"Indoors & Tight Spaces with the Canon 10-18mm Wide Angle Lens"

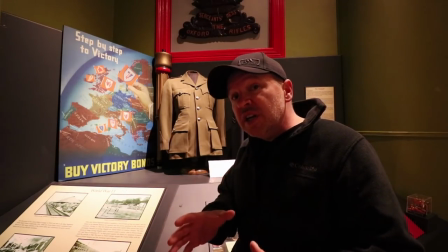There's not a lot of room here and I am standing very close to the camera and behind the camera isn't a lot of room.
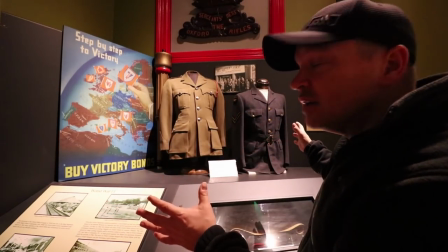However, with the 10mm, I'm able to show you guys this whole exhibit. you can see the whole shot.
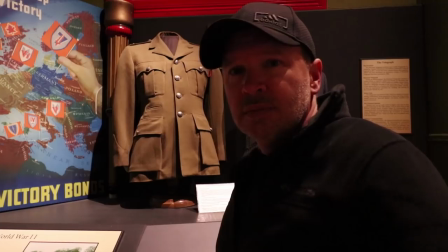If I come into 18 mils, you can see that you can't see anywhere near as much of the exhibit.
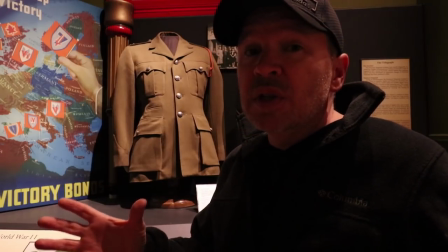It's really cutting out a lot of your background, a lot of what you might want to talk about.
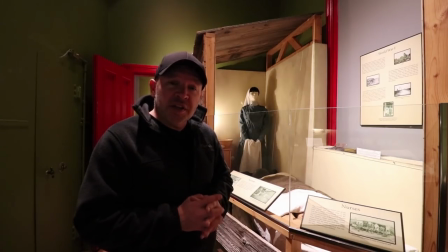This exhibit is an old casualty clearing nursing station, or what we would call a triage setup. And you've probably seen me shoot this before for regular viewers. You've probably seen shots from this and footage from this. But this is 10 mils. Again, we're in a fairly narrow hallway beside the
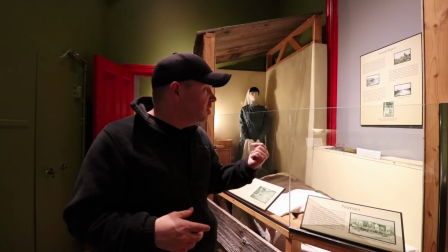exhibit and without the 10 mils I couldn't get this shot if we were reduced to 18
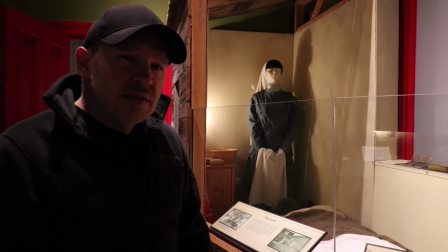we'd be very close in like this and you just don't have the ability to
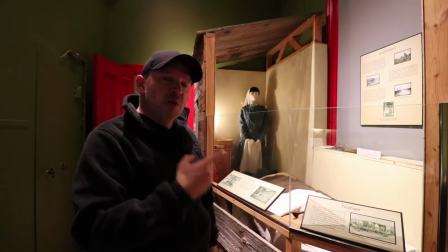show a full perspective of what we have over here here we are again
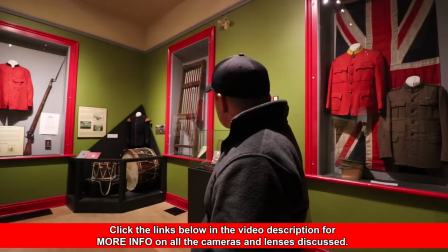at 10 millimeters this exhibit has the oxford rifles and some exhibits from the boar war behind us and war of 1812
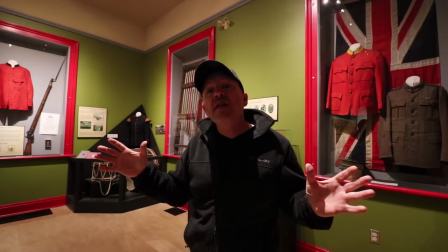and being able to shoot here at 10 mils you can see the whole room
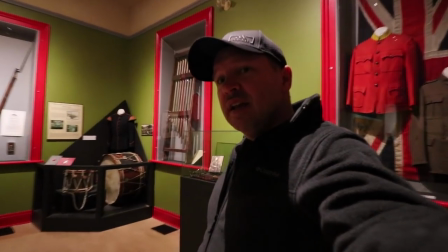pretty much that i'm standing in the best you're going to get at 18 it's pretty zoomed in
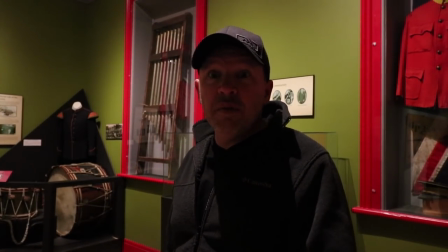now if i was shooting that as a photo i would recompose that probably like this
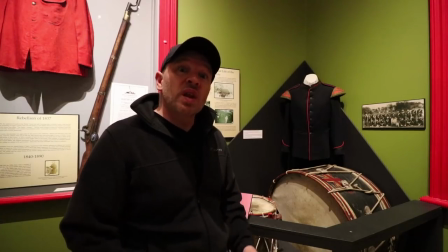again though being at 10 allows me to get in
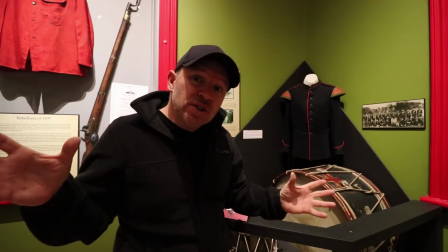and show you a much better picture a much better background
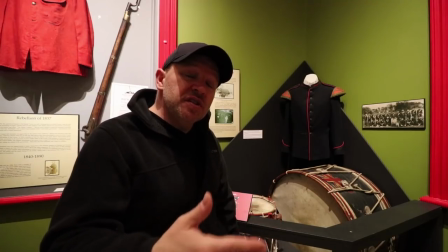when i'm shooting at 10 then for instance up close to this i can still get in I
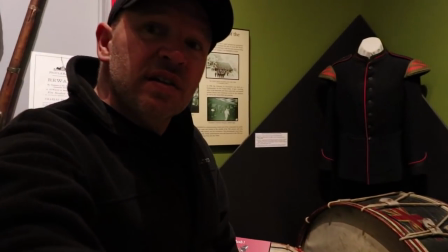could be in tight quarters. I can show you the exhibit without having for it to look something like this, which definitely takes away from the image.
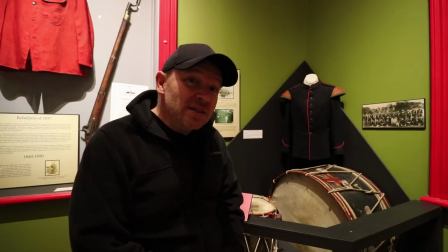I think we can all agree this looks much better. I'll be my way over to the organ exhibit.
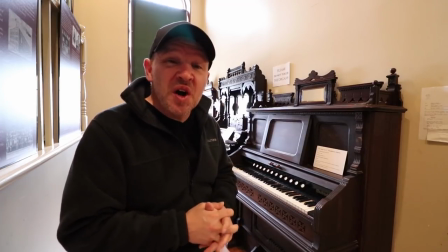These guys here, which regular viewers have probably seen before. I've done lots of shots of these over the years with various cameras.
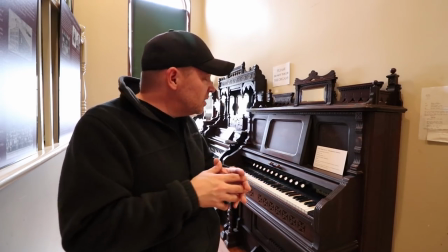And again, this 10 mil setting allows us to see the hallway here that they're in.
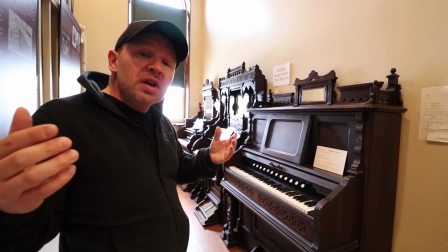And you can get an idea of exactly the situation so if you're doing architectural or indoor say you're a real estate
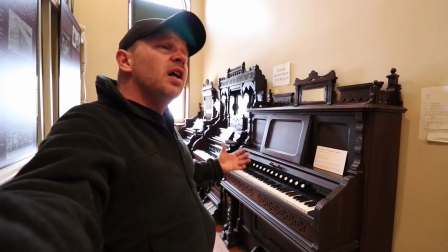agent you wanted to showcase the house 10 mils gonna help you out a lot to see the whole thing as opposed to if you were trying to shoot at 18 mils and
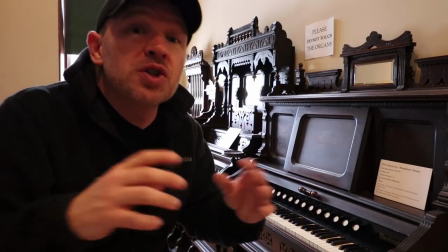this is as wide as you can show your client or show your viewers 10
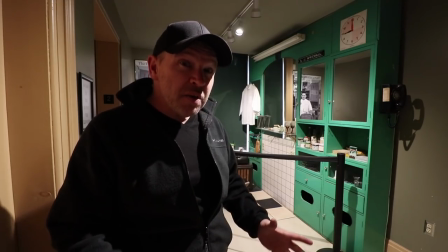mils works a lot better same thing with the barbershop exhibit behind here as you can see
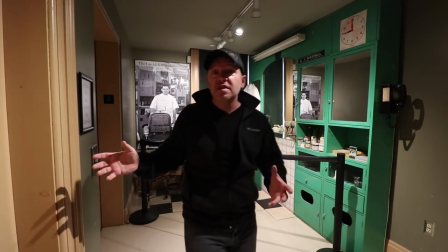many of you have probably never seen this exhibit let me get out of the frame from
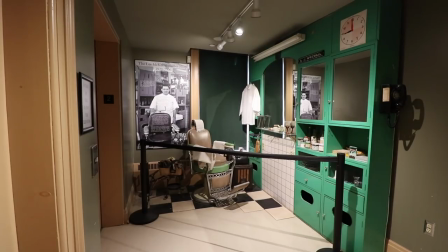a wide perspective like this to see how the exhibit actually looks when you're walking up most of my shots have been more close-ups and
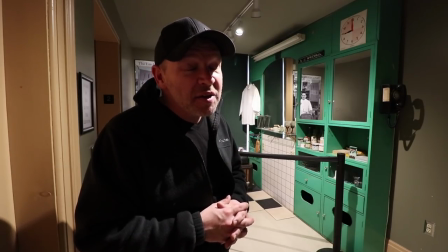that's because again I haven't been able to get in here with a wide angle before now that I am in with a wide angle you get to see
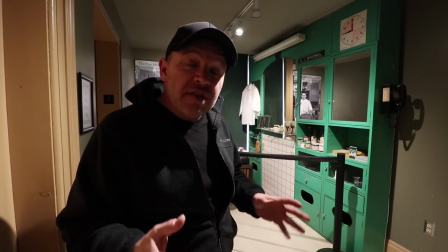the whole perspective you get to see kind of a bird's-eye view of what it would look like when you're walking up to look at this exhibit.
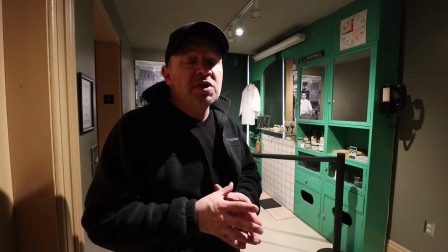Again, perfect type of situation to demonstrate if you're in tight spaces, if you're indoors,
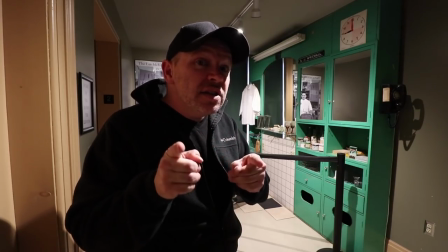if you're in small rooms, why you want an ultra wide angle like the Canon 10 to 18 and what the 10 mil setting on there can do for you.
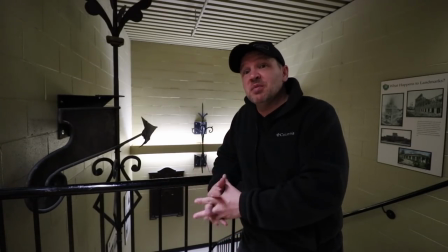I'm in the back stairwell now and there's a weather vane exhibit here behind me and again this looks pretty cool on 10 mil.